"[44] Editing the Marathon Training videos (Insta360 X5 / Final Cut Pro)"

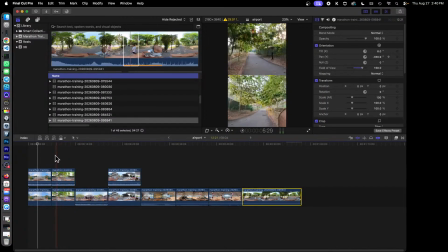[30:39]
Okay, this looks good. Let's do some color correction. Some of the parts are quite dark, so we're looking at this top frame here.
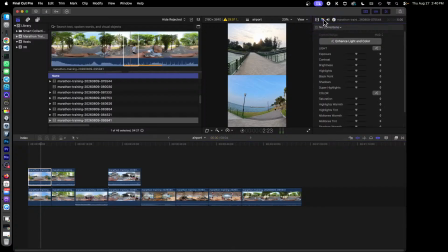[30:49]
Okay, so we go into the color correction, color adjustment, color inspector. Okay, let's just do a simple color adjustment. Okay, I'm going to use the video scope.
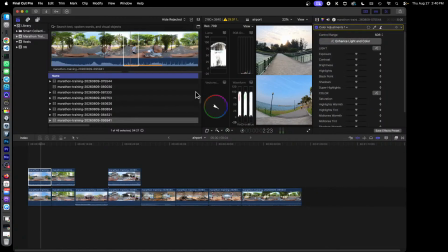[31:05]
So click on view video scope just to tell us what our colors are showing.
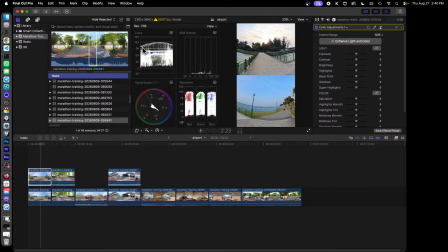[31:11]
So we can see that okay, so we're going to use this Luma here. This is okay, this is a bit confusing because it's showing two things. Let's show one thing at a time. I'm going to disable this. Okay, good.
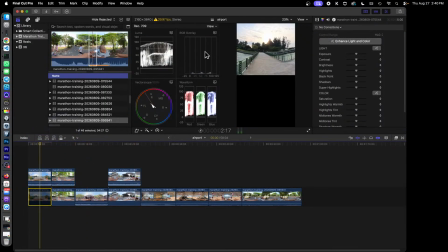[31:23]
So now we are now looking at the Luma scope for this frame. How you read this is that this is from left to right, representing left to right. And the vertical axis is the brightness values, right? So you can see that it's gradually brightening to the center, then dark, falling off darker.
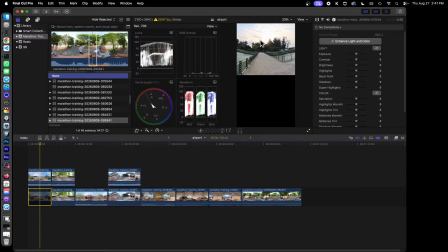[31:42]
So that corresponds to the sun rising here. So ideally, we should have our values between 0 to 100. We could probably push some of the values here.
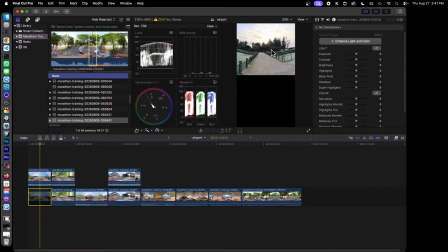[31:56]
And it's kind of dark, so maybe we could brighten up the whole thing. Right? So the point is that we should try not to exceed 100, and also try not to go below 0, because it means that we are crushing some of the values to black or to white.
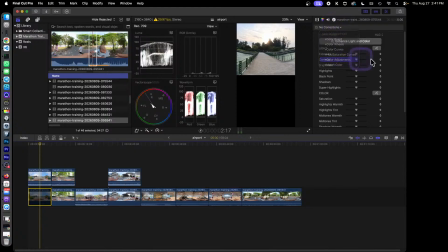[32:13]
Easiest way to fix it is that I'm going to use a oops, wrong clip. I'm going to do this one. Okay, I'm going to do an exposure. That's the easiest thing to do.
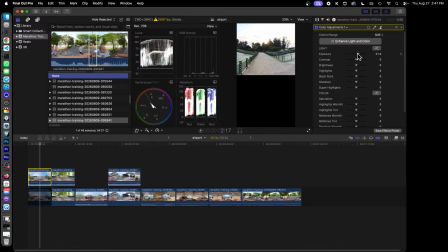[32:27]
Okay, you can see that the curve is now going up, so it's now getting brighter, yes, but we're hitting a limit here. It means that we are crushing some of the sky to become white, but I think that's okay because most of the stuff is still, most of it is around 100.
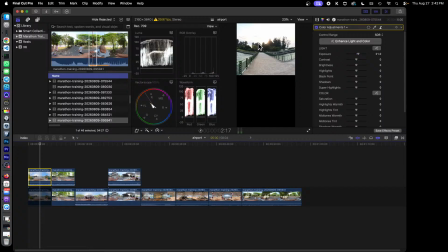[32:43]
So maybe some of the brightness, because this looks like a dark mess. So I'll just increase the brightness a bit. Notice that the curve is not going up. Okay, now I can see some of the green, which is good. Highlights.
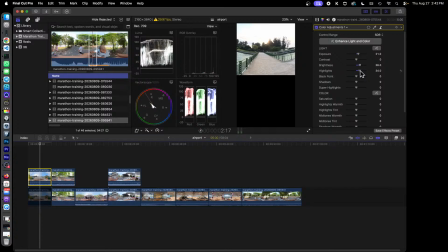[33:00]
Okay, normally I'll try to tune the highlights a bit also, so that the bright parts will be in sync. Okay, let's make sure that everything is, so the trick with color correction is that we need to make sure that all the clips look the same.
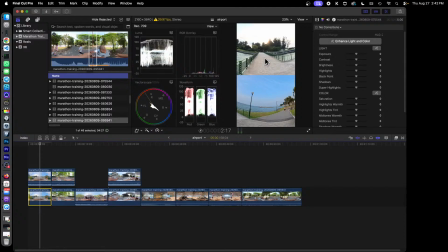[33:16]
So yeah, there's a good match. And maybe for the fun of it, we'll just make sure that we'll increase the saturation, let's say by 10. So that it looks greener and it looks brighter. Same for this. We'll add color adjustment.
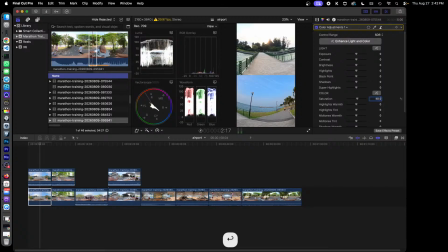[33:34]
Saturation will be 10. It's bright enough, so I don't think we need to switch anything. Yeah, so this is okay. Next clip. I think these two look fine.
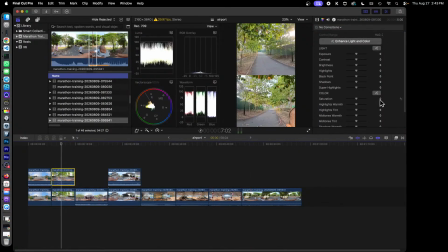[33:45]
The brightness looks okay. The color looks okay also, quite consistent. But let's just bump up the saturation a bit and a bit.
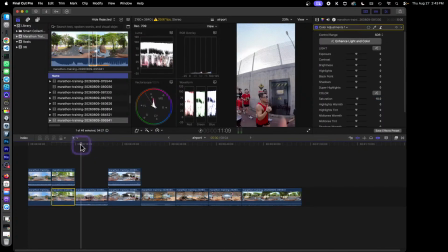[33:56]
Okay. Moving on, this clip here might need some brightness, maybe. Okay, let's try and tweak this. So we are at this clip here. We will add a color adjustment.
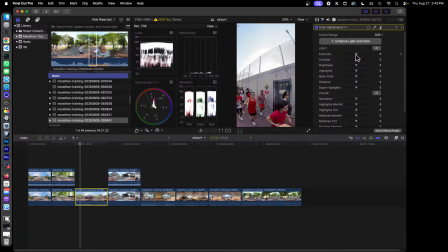[34:17]
Next, increase the exposure values so that people will not so dark. And a bit of brightness, but not too much. And same for highlights. Saturation, we'll change it to 10 so that the reds will pop out nicer.
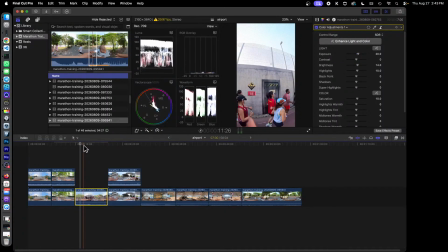[34:34]
Okay, so people are less darker now, I hope. And dinosaurs are okay, not overexposed. Yeah, the sky looks fine. Next clip.